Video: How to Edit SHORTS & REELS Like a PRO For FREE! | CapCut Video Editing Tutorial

that for my short videos, I always pick topics that are visually more interesting, if you know what I mean. For example, what doesn't work for my channel is something like three tips to stay motivated as a photographer, because it's more abstract, you know? It's not visually interesting, you know what I mean? When I make a short or a reel, I want to show something. It has to be visually interesting. But of course, if you have a motivational channel, it could be different.
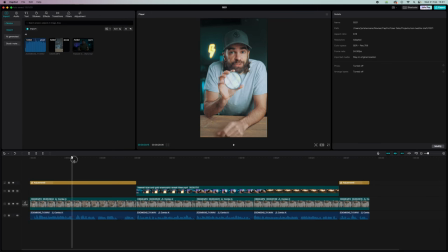(4:33)
Okay, anyway, next let's Let's add some digital zooms to keep the viewer engaged. Here for example when I show the filter I want to zoom in a little bit.
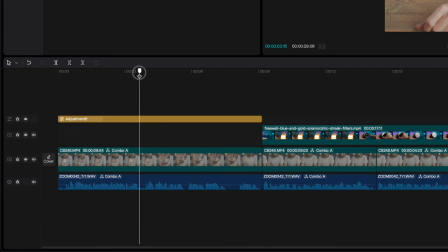(4:41)
So I'll put the playhead to right before I show the filter to the camera. Then double click on the video so that you have only the video track selected.
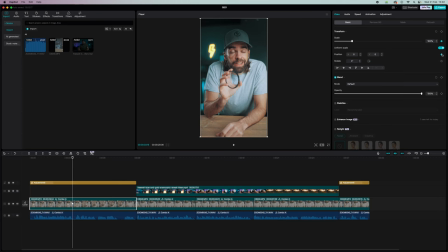(4:49)
Then select these little diamonds here, one for scale and one for position. Then move the playhead forward, hit the same diamonds again and zoom in. Reposition it and now you get that digital zoom effect. so the video will zoom in over time from this point to this point those
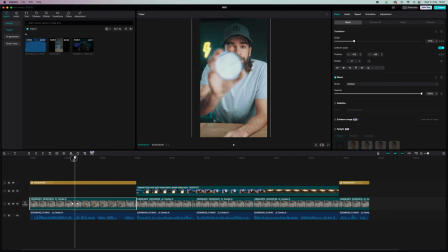(5:08)
are the the keyframes that you made by hitting those little diamonds and I always use this technique when I'm showing something interesting or when I want to emphasize something that I'm saying something important and then what you can also do instead of a zoom is make a hard cut and then zoom the
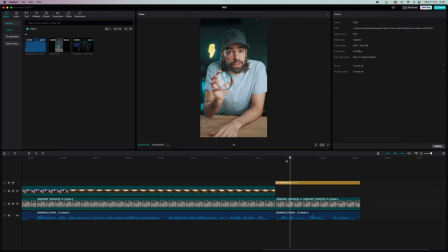(5:26)
second clip so the clip that comes after the cut like this see and then you get this this jump that you zoom all of a sudden and you can also use this technique to hide jump cuts for example okay and then auto captions
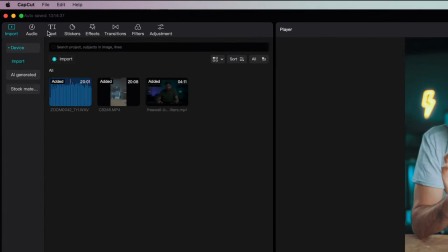(5:39)
I always generate captions when I do a short or a real so just go to text here auto captions select source language and generate that's it
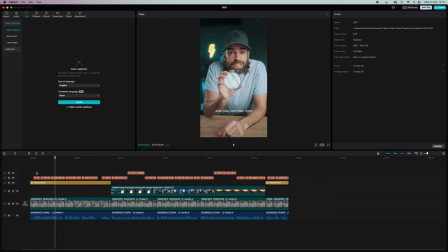(5:48)
now what you get are these boring looking captions right well what you
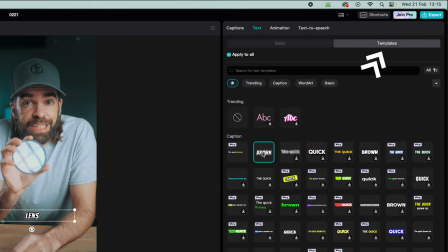(5:53)
could do to make it more interesting is use one of the built-in templates but usually I find it a bit too much when I apply one these templates
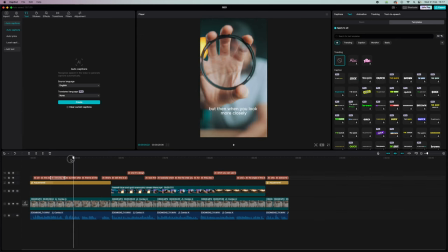(6:01)
to all the captions so what i like to do is use a text effect only someone in the first 10 seconds of the video just to grab the viewer's attention for example here when i say normal
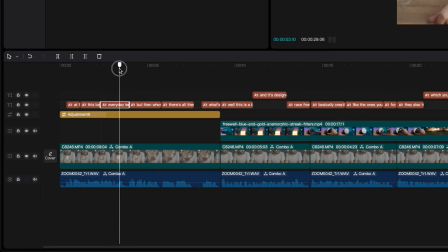(6:13)
everyday lens filter right delete those captions and then use one of the
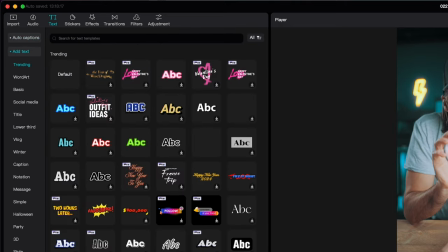(6:18)
text effects here in text and it all depends on your style and well how crazy you want it to look basically so that's how you can play with the captions and text effects and then we're almost there but still a few more
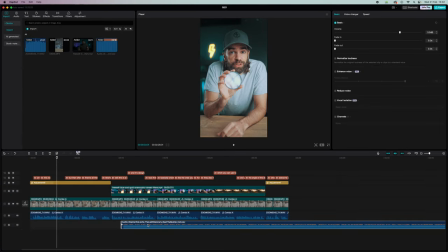(6:31)
things first the cherry on top as usual i always add music because
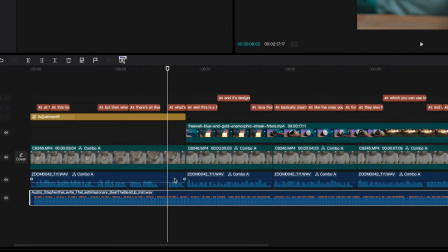(6:36)
it also allows you to emphasize certain parts i usually cut the music whenever i say something interesting or when i want to emphasize something funny or i mean it could be anything it's a simple technique but it works and then i also have a few bonus techniques for you techniques that i use all the time in my long videos but also quite often in my shorts and reels and it might seem like it's just details but it's not
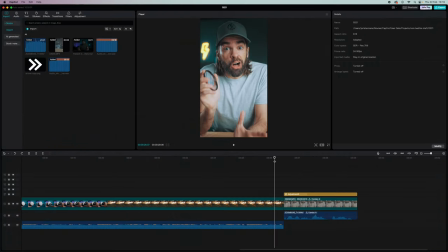(7:01)
no au contraire my friend it's super important first j cuts and l cuts so you can use them to smoothen out cuts for
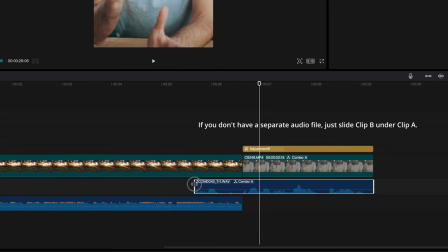(7:09)
example if you have some b-roll with just music here well you could already let the audio of the next clip start when that b-roll is still rolling and it makes the cut just a little bit smoother and you can use it in both directions of course that's why it's called l cut and j cut you see and you can use them in all kinds of situations even to make jump cuts smoother so let's say you've cut out a silence somewhere
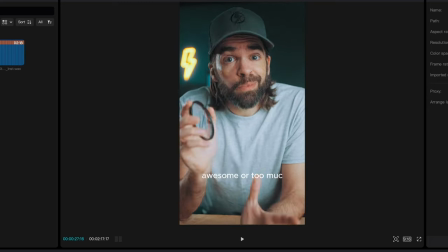(7:33)
or a weird sound well now you have a jump cut see and you can make those jump cuts feel smoother by using a very short j
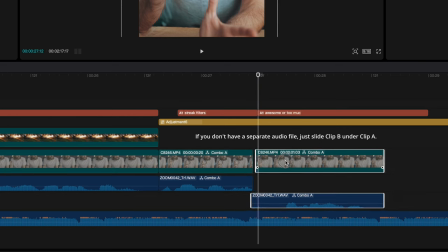(7:41)
cut just a few frames it's such a versatile technique you can use it for all kinds of things just try it out and practice it. Okay and then finally I think I haven't mentioned or shown this in any other video yet. You can also apply effects to images and again it might seem like a detail but it's not. It makes everything look more professional and more engaging and you can get as creative as you want here because there
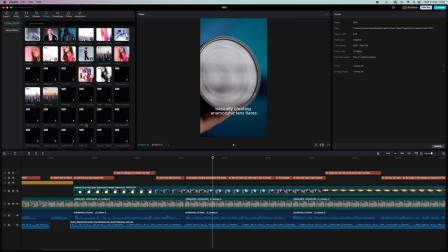(8:06)
are tons of effects that you can apply to images and you can combine them if you want so you know no limits.